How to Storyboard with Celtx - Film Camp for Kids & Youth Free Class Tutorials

Hey Film Camp, looks like we're back at it and I'm going to teach you all about storyboarding.
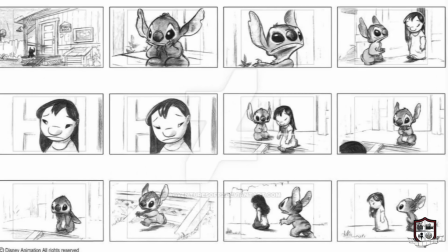Storyboarding is the art of planning out all of your shots before you start rolling the cameras.
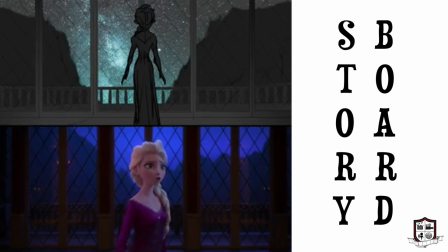Also called pre-visualization,
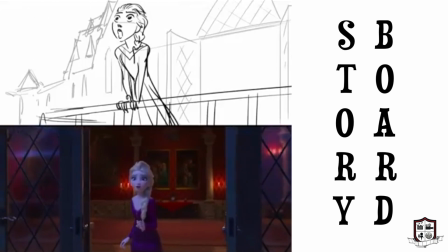storyboarding is one of the most essential tools a filmmaker has to save lots of time and money once they get onto their film set.
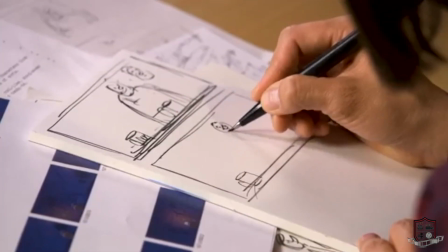Storyboarding and cinematography go hand in hand as filmmakers figure out how to tell their story visually using the language of film.
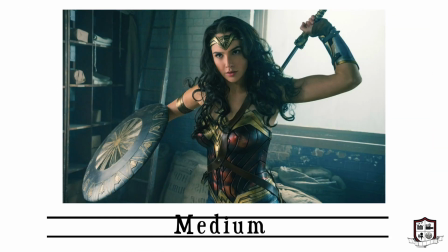Meaning, should this chunk of action and dialogue be shot in wides, mediums, closeups, high angle, low angle, all of the above and why?
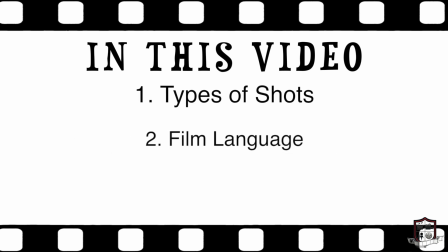In this video, we will go over types of shots, film language, and how to create a storyboard using Celtex for free.
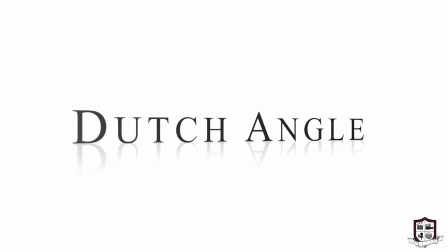There are all kinds of shots that we could go over, but today, let's stick to the basics.
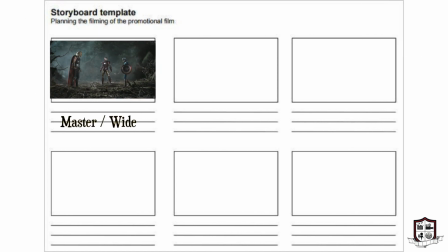The master is meant to catch all the action of all the characters in the space and setting.
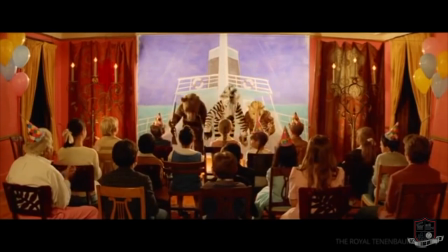Usually it's a good way to start and establish a scene. There's very little emotional tension related to a wide shot but it helps tell the bigger picture.
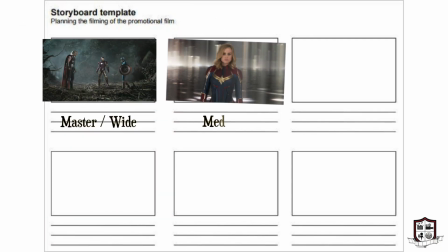Pun intended. A medium shot is useful as characters get into conversation.
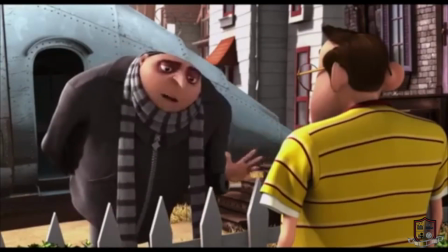It helps us to see more of the actors expressions and helps the audience to feel like they're in on the conversation too.
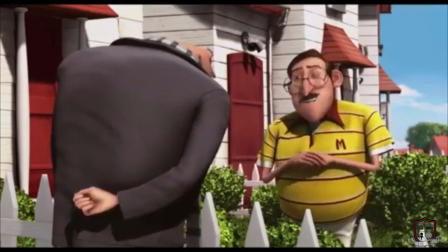This is important because we need our audiences to feel invested in the character's story and journey.
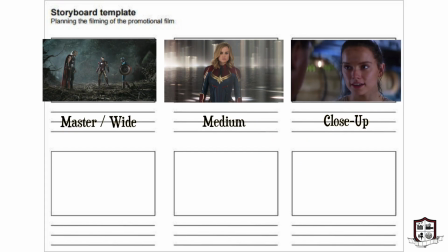The close-up should be saved for important emotional changes in the character because it helps
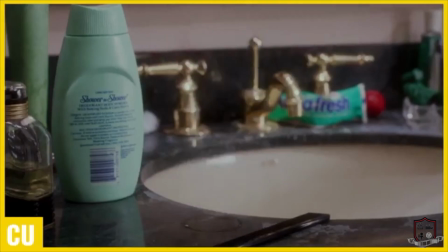emphasize those important feelings that are key to telling your story and following the character's journey.
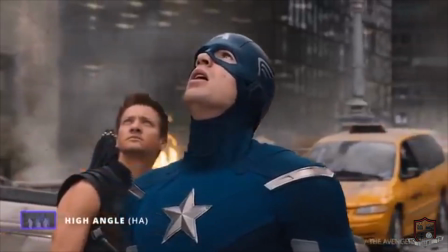A high angle shot is often used when your character is in danger or in a position
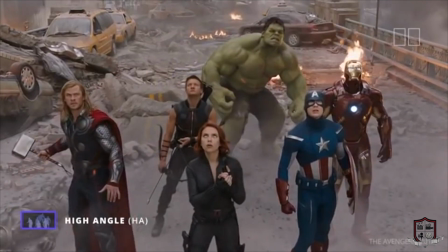of feeling weak because it's as if the camera or the audience is looking down on them.
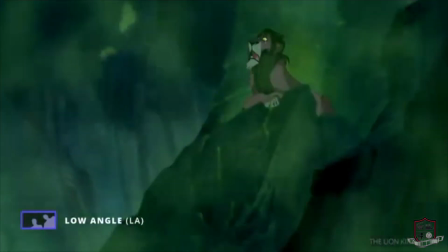And in contrast, the low angle shot makes a character seem very powerful because it
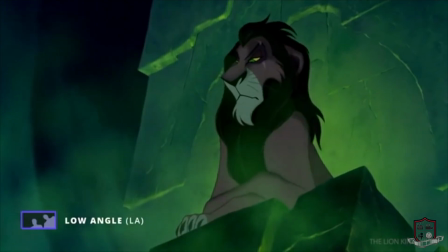positions the audience to look up at them as if the audience is inferior.
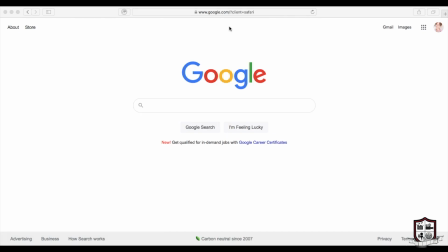Very common with villains. Now let's head over to celtex.com.
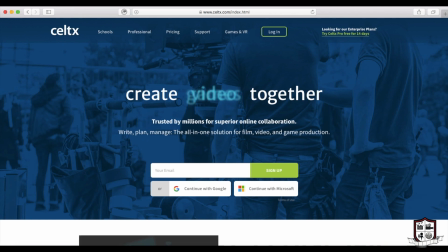For information on creating a Celtex account just head over to the Screenwriting on Celtex video.
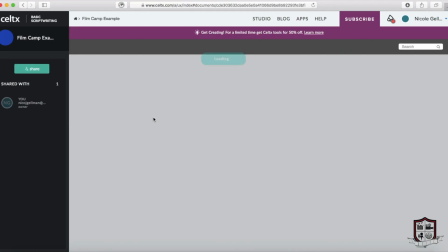For now let's get inside. As we went over in the other video you'll just click into your project.
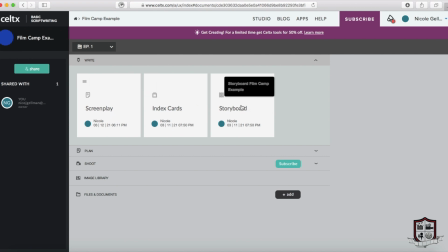You'll see your three options again but this time we're clicking on storyboard. To begin, you'll select add new shots.
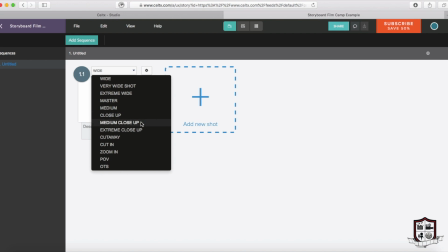When you're deciding on what type of shot you'd like to make, use this drop-down menu where you'll see a bunch of different shots that we did and didn't cover.
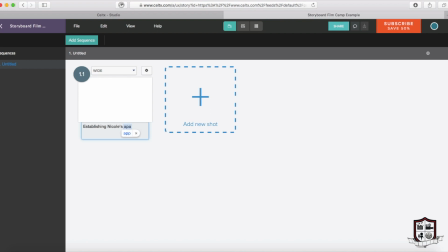There's also a section for writing a description of the scene and or lines of dialogue that correspond with the shot.
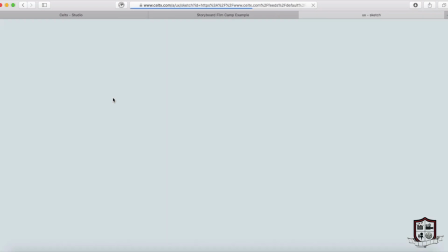Next, if we click on edit scene blocker, we can design our storyboard.
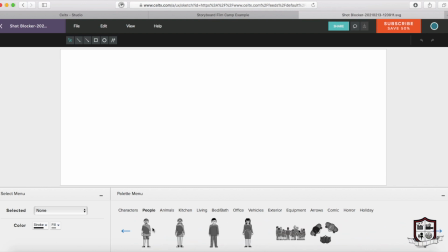Celtx has a number of pre-designed characters for you to use while you're designing your shots, but for now I'm just going to use a regular old gal.
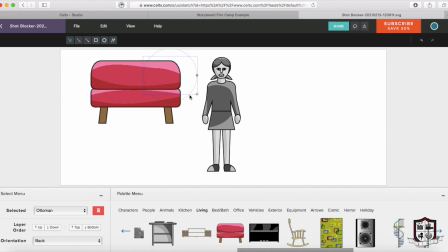As you can see it's a pretty easy click drag and drop sort of process where we can
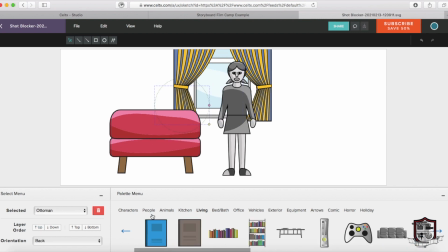pick the size and the angles of each person or object that we're dragging onto the board.
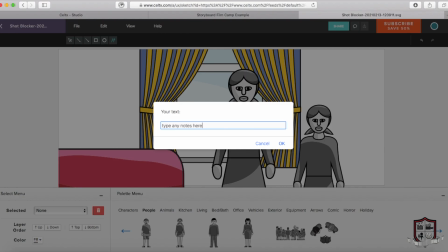In the upper left corner you'll see that you have some options to add some text or notes to your board in case that's helpful to you.
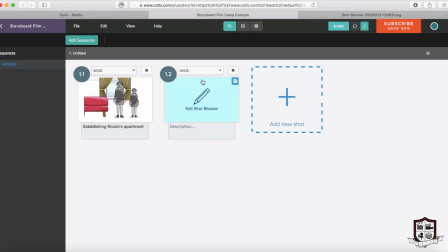Once you're happy with your first shot you can go back to the main board and create a new shot.
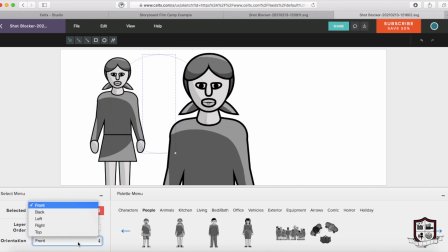In this shot I'm creating a medium over the shoulder shot as if the girls were about to talk and you can see that Celtex is giving me the option for characters to face forward,
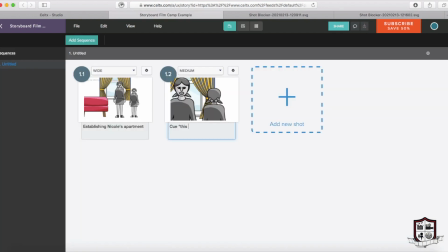sideways, or backwards which is really helpful when creating these kinds of shots. And underneath this shot I'm just identifying the line of dialogue that goes with it. And of course if we have one medium over the shoulder we have to get the reverse on the other character.
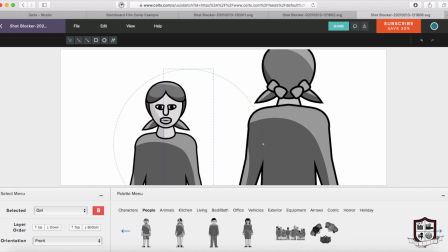And I think I'll just put a bookcase behind her.
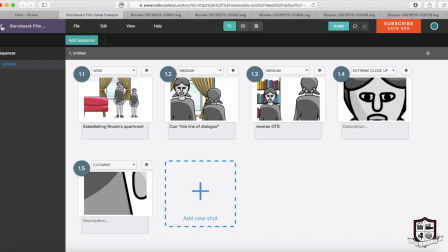Reverse over the shoulder. And skipping ahead you'll see that I decided to design two more extreme close-ups. One on the eyes for emotional impact and one on the hands just in case there was some secret movement going on there like perhaps one of the characters crosses their fingers and the audience needs to see that.